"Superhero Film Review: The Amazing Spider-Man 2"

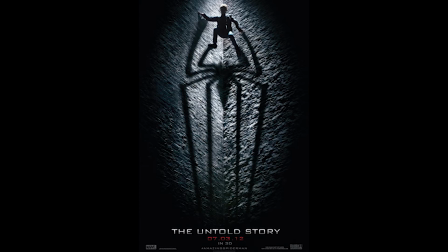[12:21]
Since the last movie was heavily marketed as the untold story,
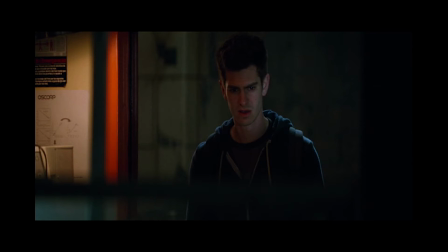[12:24]
I think fans and moviegoers would have been much less disappointed in that regard if the revelations arbitrarily saved for the sequel were given to us up front.
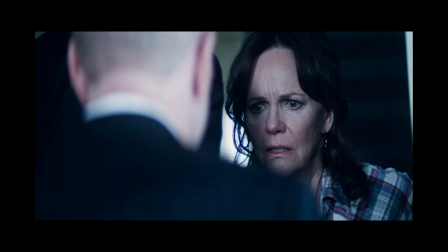[12:33]
I suppose the problem with this is that by excising most of Richard's subplots, you You can also take away Aunt May's already small role,
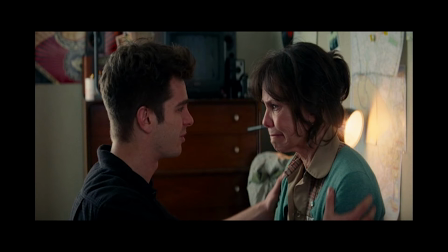[12:40]
and it would be a shame to lose the great scene where she breaks down to Peter and asserts that she is his real mother figure like Ben is his real father figure. You could also make the argument that Richard is at least somewhat tied thematically to this movie because the passage of time is an important motif throughout,
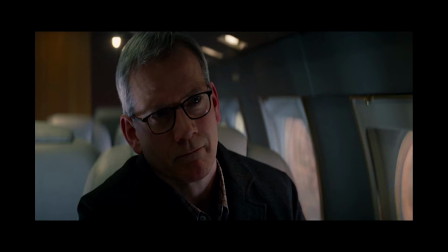[12:55]
and Richard's time with his family being up adds to the fleeting happiness Peter experiences with Gwen in the present.
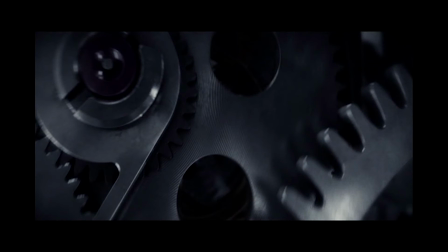[13:00]
The film even begins by showing us the inner workings of Richard's watch. but a short flashback
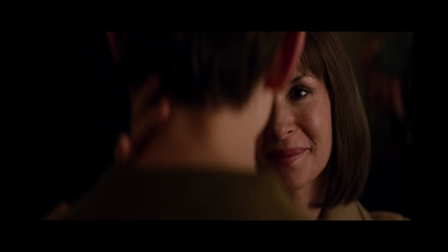[13:06]
of the Parkers being happy together before the plane crash as the film begins would have served just as well.
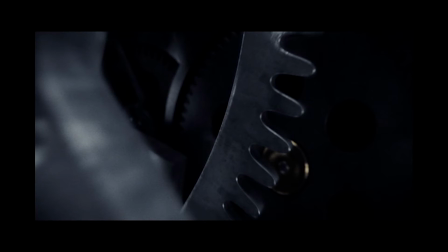[13:11]
You could even keep the opening shot of the watch to drive the motif home and preserve the symmetry of the final battle taking place in the clock tower.
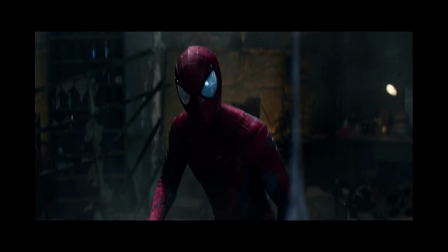[13:19]
Now that I think about it, perhaps the other thematic justification for the Richard subplot is that he plays into the idea of Spider-Man giving people hope,
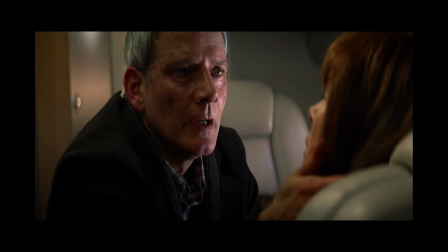[13:27]
possibly even a cruel false hope, because Richard reassures his wife that everything is going to be alright just before they're killed in the plane crash,
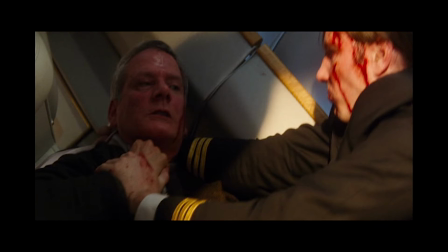[13:34]
which is bafflingly edited I might add.
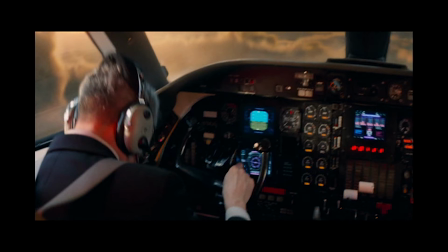[13:37]
Seriously, we are shown the Oscorp assassin hitting Richard in the face and then the pilot who hasn't been in a single frame yet inexplicably loses consciousness.
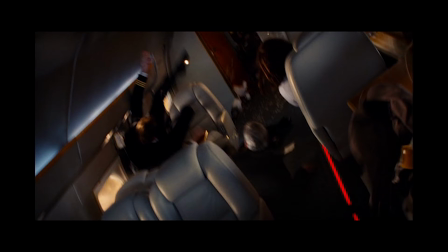[13:45]
We don't see a bullet ricochet and hit the pilot or anything.
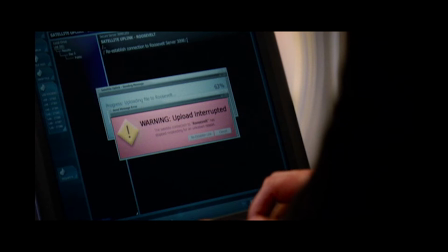[13:49]
Also, maybe I'm missing a plot detail, but I have no idea why Richard makes accessing the Roosevelt video so needlessly complicated.
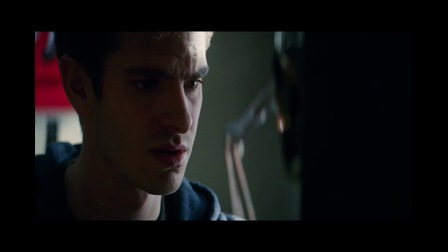[13:56]
Since Peter is the only one that can continue Richard's research,
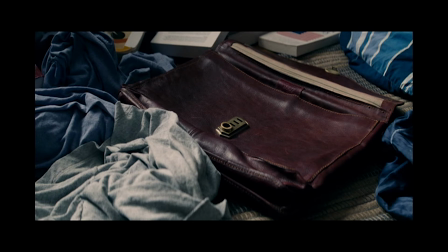[13:59]
why not just give Peter everything he needs in the secret briefcase instead of leaving behind really cryptic clues like the subway coins.
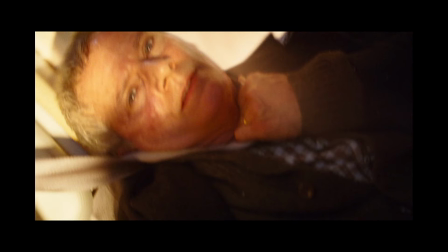[14:05]
He must have intended for Peter or someone to find that video, right? Otherwise, why sacrifice yourself to upload the video file during a plane crash?
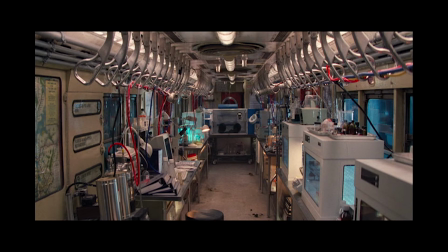[14:13]
By the way, even though I can buy you'd have a secret lab to work on his experiments so Oscorp can't get their hands on them,
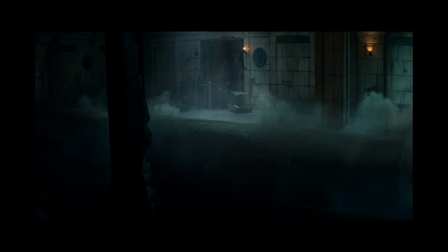[14:19]
it's still pretty over the top to me to have it in a secret subway tunnel behind a fake wall that's activated with the coins. All this makes me even more glad that the scene with Richard and Peter after Gwen's death was cut.
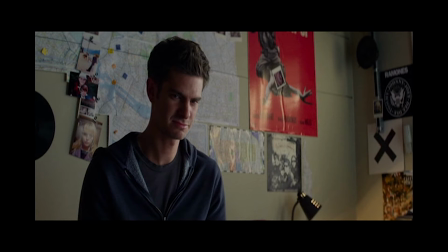[14:31]
First of all, it would have raised way too many questions and tacked on even more plot after Goblin.
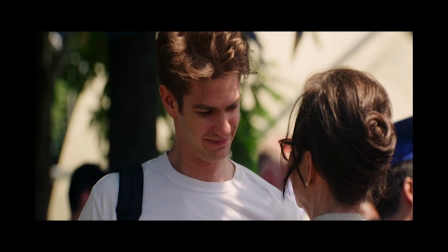[14:37]
Second, it would diminish Uncle Ben's impact on Peter's development in the first film because he would no longer be
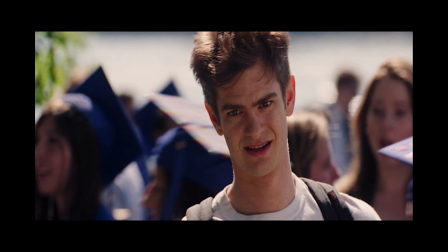[14:42]
the primary paternal influence in Peter's life now that Richard is around to give him the responsibility credo.
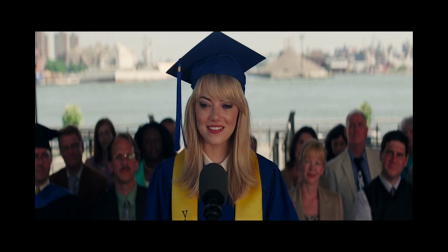[14:48]
Third, it would have served little purpose anyway since Gwen's graduation speech, which I'll get back to later,
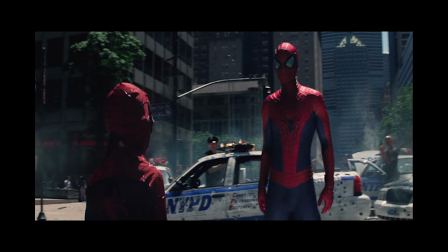[14:53]
is already there as justification for Peter to be Spider-Man again and the focus should definitely be all about Gwen in the finale.
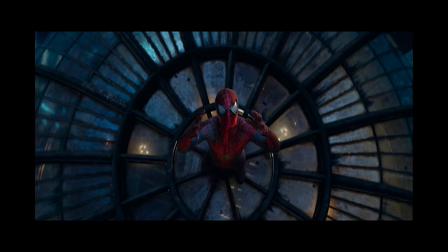[15:01]
Well, after all this complaining, and I'm not quite done yet, you may have forgotten that I started this review by saying, I like this movie.
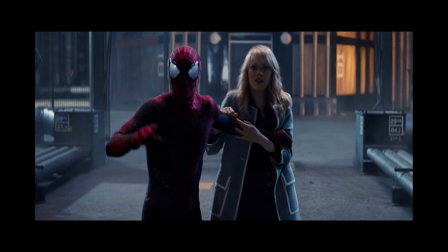[15:07]
Aside from the stellar performances across the board, Peter slash Spider-Man and Gwen make it very easy for me to swallow an admittedly overabundance of flaws.
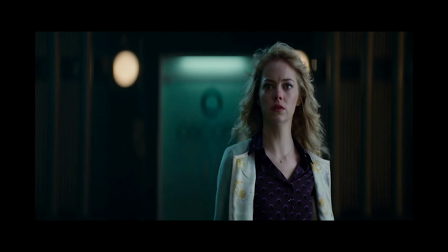[15:16]
The combination of both amazing Spider-Man films forces me to seriously put Gwen under consideration for the best female character in a superhero movie,
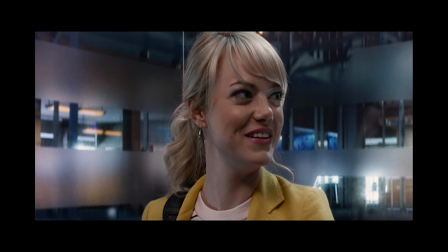[15:23]
not only because she's very charming, but she's every bit the hero Spider-Man is.
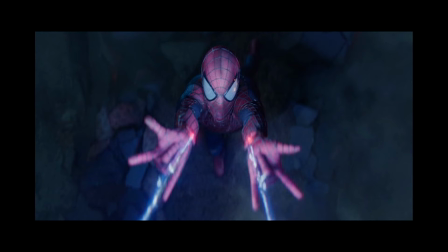[15:28]
Not only does she demonstrate that she is smarter than Peter by thinking to magnetize the web-shooters to fight Electro, but she also risks her life to defeat the villain.
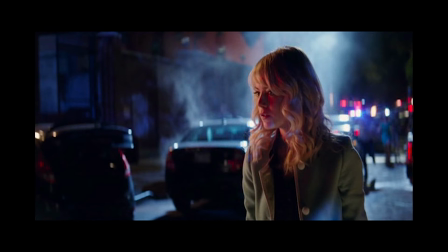[15:36]
In both movies, actually.
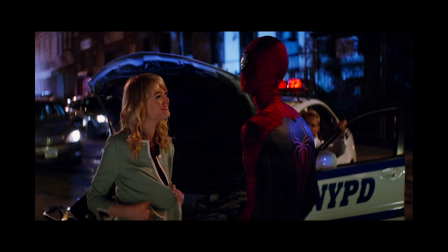[15:38]
I do like that her smarts are not portrayed in a condescending manner to Peter, but she's still able to crack a joke about it when she points out that Peter was still number two at Midtown High.
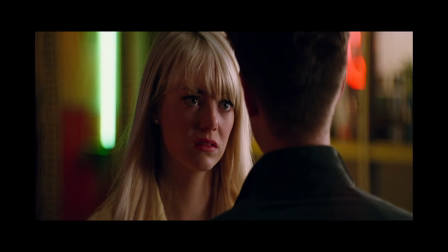[15:47]
Now before delving deeper into Gwen's role, I should point out that not even her relationship with Peter is without flaw in the writing department,
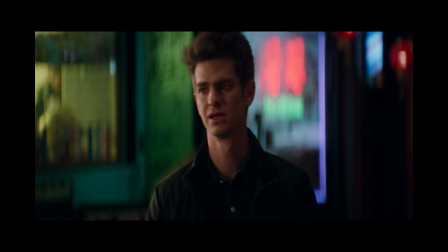[15:53]
though the problem is more with Peter than anything she does.
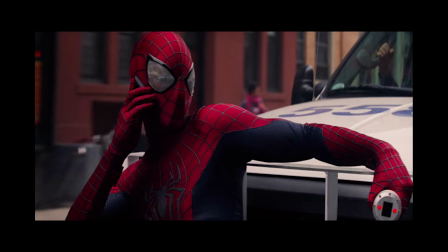[15:57]
I know Peter's been wracked with guilt in between this film and the previous one due to breaking his promise to Captain Stacy,
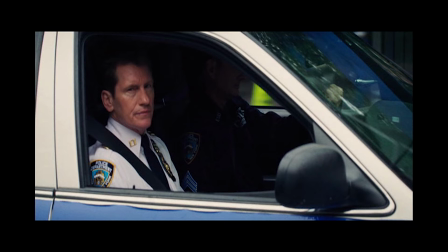[16:03]
which is really awkward with Amazing Spider-Man's ending, but Peter being wishy-washy and turning their relationship into an on-again,
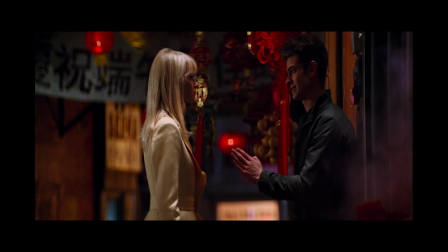[16:10]
off-again deal doesn't add much of anything except easy drama.
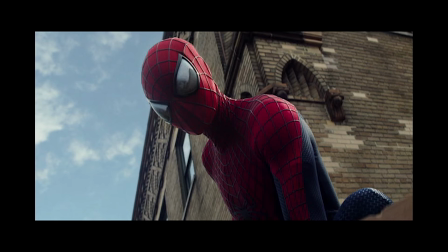[16:13]
By the way, Peter stalking Gwen around every day certainly doesn't help in the endearing boyfriend department, which she seems to be really okay with.
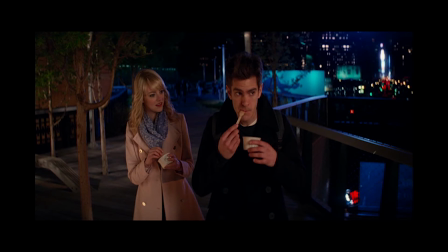[16:21]
It's lucky that Garfield and Stone have such great chemistry or else these things would never cease to bother me on rewatch.